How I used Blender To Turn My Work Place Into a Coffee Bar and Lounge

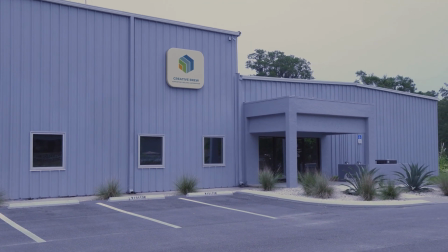[0:00]
Hey, what's up? In this video, I'm going to break down how I used Blender to turn my workplace into a coffee bar and lounge.
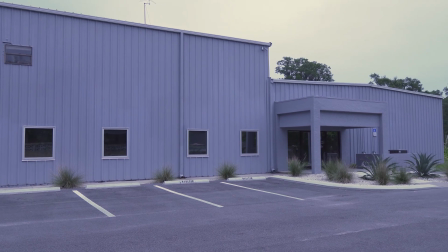[0:07]
To begin with, I recorded some simple footage of the building I work in. I used a high shutter speed somewhere around 180 to 200 to prevent motion blur.
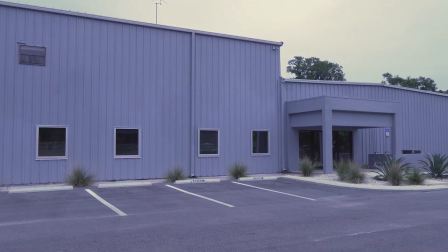[0:16]
I also moved slowly and tried to keep the camera as steady as possible so that I would have an easier time motion tracking the footage.
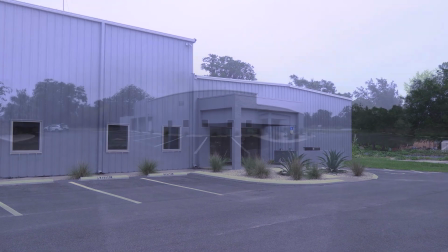[0:23]
A gimbal would have been really nice, but I did this freehand without image stabilization. After that, I took a 360 photo from the middle of the parking lot.
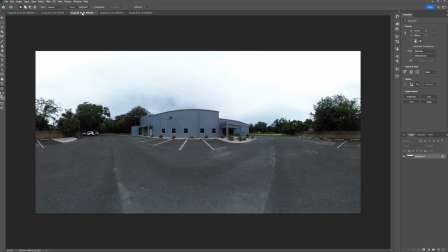[0:32]
I used Photoshop to make five copies of the picture with different exposures,
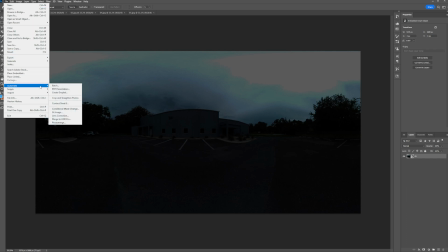[0:36]
then merged them all into an HDR which I saved as a Radiance file format.
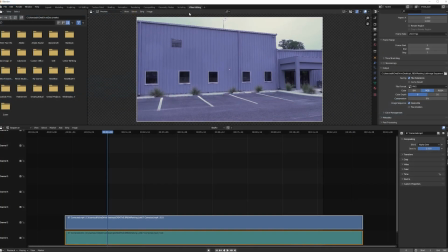[0:41]
I used this file as an HDRI for lighting my scene in Blender. Next, I used Blender to convert my video into a PNG image sequence.
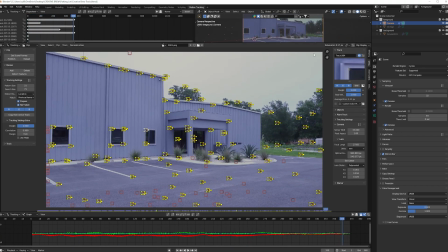[0:51]
Then I used the image sequence to motion track the footage. Once the camera motion was solved and a scene was set up I added the HDRI.
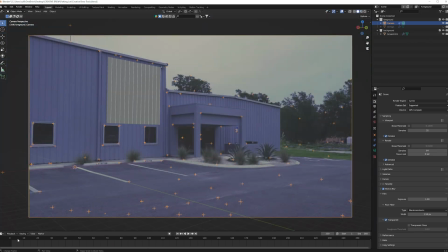[1:00]
Then I aligned the shadow catcher plane with the wall of the building and modeled some ridges into it to match the corrugated steel.
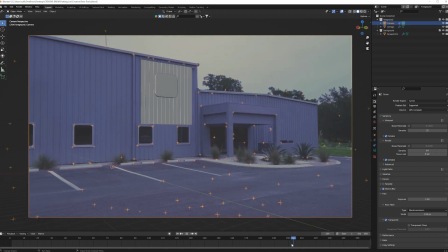[1:06]
After that I modeled a sign and aligned it with the shadow catcher.
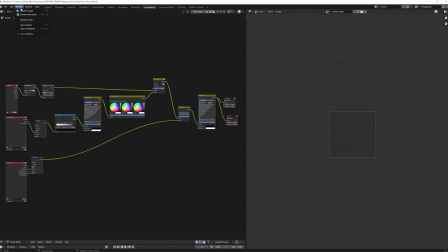[1:11]
Then I used the compositor workspace to denoise the sign and the shadows and
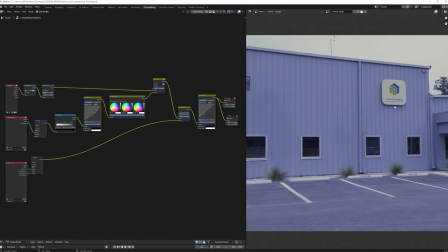[1:15]
also adjusted the shadows from the sign to match the shadows in the video.
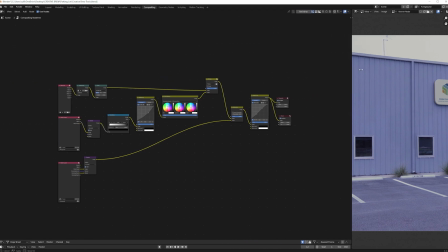[1:21]
Here's the compositing setup that I used.
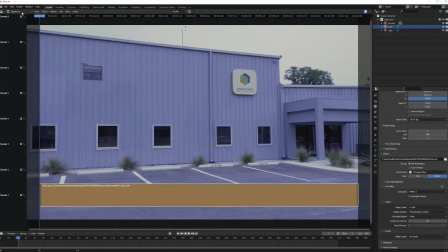[1:24]
Then I rendered all of this out together as another image sequence and finally converted the new image sequence back into video.
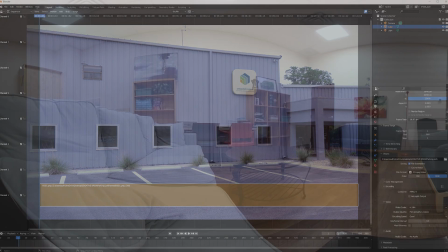[1:32]
Next I made another HDRI of the inside of the building.
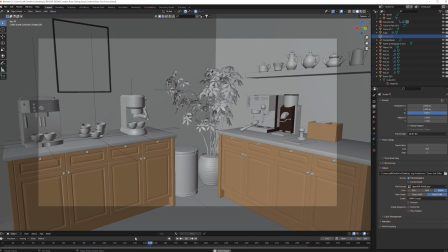[1:36]
The remaining sequences are full CG scenes but I wanted the HDRI lighting so
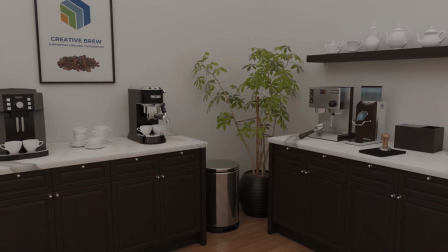[1:41]
that the scenes would still feel familiar even though they're completely made up fictional spaces.
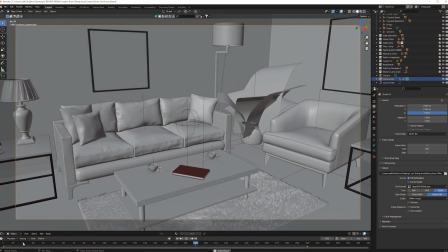[1:47]
As I was moving things around I noticed that a lot of the downloaded assets needed additional work with the meshes and UV maps.
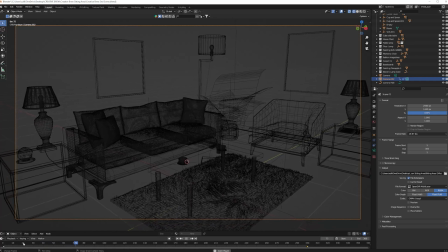[1:55]
In some cases I deleted textures completely and added new PBR materials.
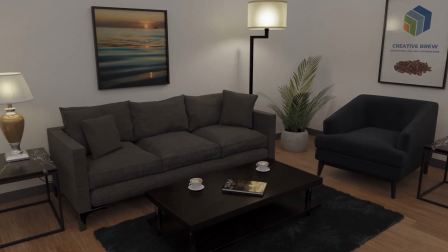[2:01]
Even though I had to do some extra work, overall downloading the assets still saved me a lot of time from having to make the assets myself.
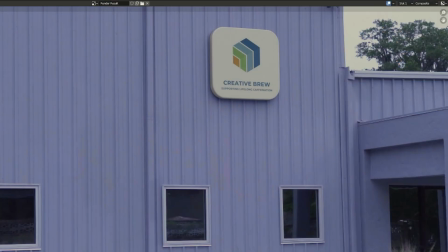[2:08]
I also made sure to create a framed picture to match the sign on the outside of the building and this helped tie all of my scenes together.
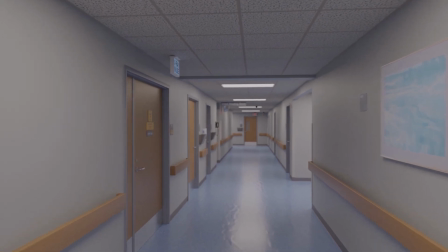[2:15]
In the past when I've rendered full CG scenes like this I have to set the samples really high resulting in really long render times.
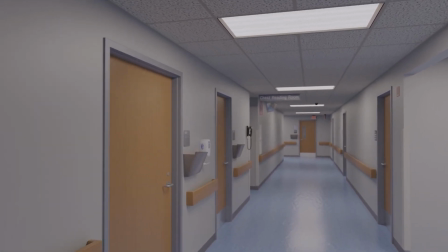[2:23]
And even then with the compositor denoiser there would still be some grainy noise and flickering.
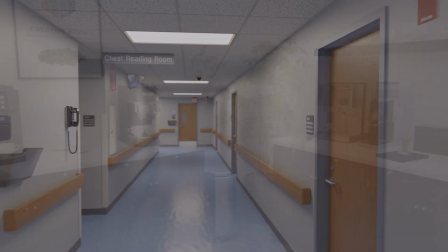[2:29]
So for this project I searched and found a couple of techniques that made a huge difference.
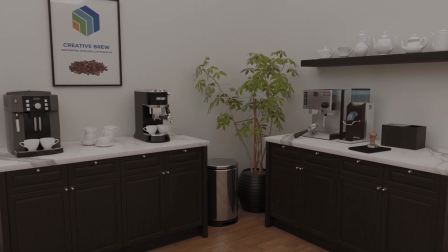[2:35]
The first thing I did was set up multi-pass denoising.
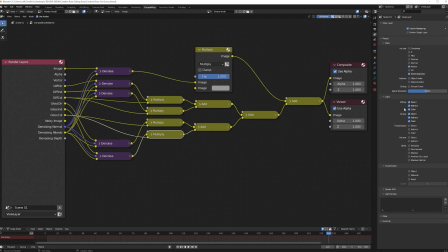[2:38]
This is the node setup that I used and I rendered this out as an image sequence using the OpenEXR multi-layer format. I also turned off motion blur and enabled the vector pass, which I used in the next step.
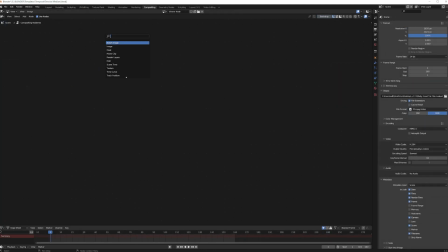[2:51]
So for the next step, I opened a new project and set it up for median temporal denoising. In the compositor workspace, I used the image node to add my EXR image sequence. Then I duplicated it two times. On the second and third copies, I offset the frames.
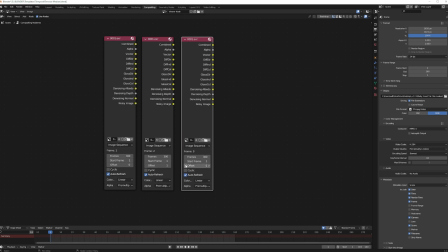[3:08]
I displaced one sequence by plus one and displaced the other sequence by minus one.
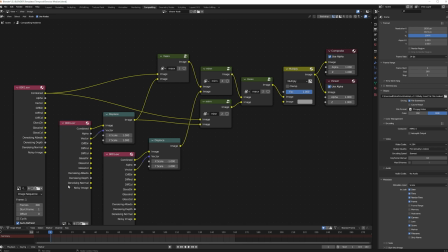[3:14]
Then I connected everything the way that you see it here. Finally I rendered this out as video and I followed this process for each of my CG scenes.
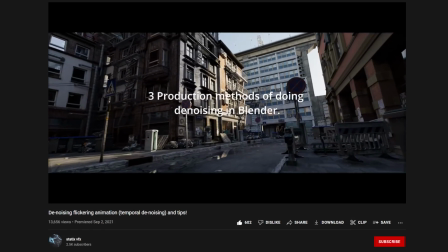[3:23]
If you would like more details on this denoising process I recommend checking out this video.
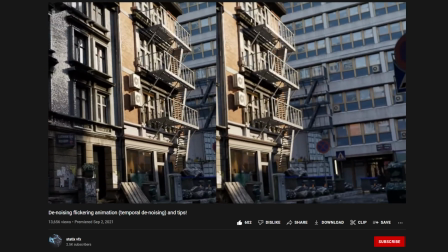[3:29]
He goes into much more detail about how and why this works so well. I'll also put a link in the description.
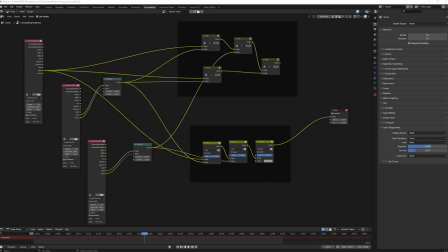[3:35]
He has a template with this already set up in a blend file and it's out there if you want it.
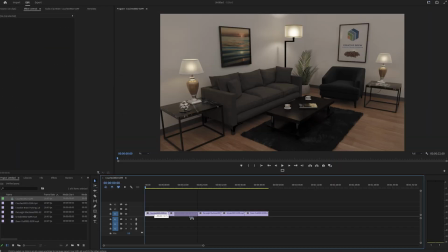[3:41]
After I had each video clip finished and rendered. I put them together in Premiere and this is the result.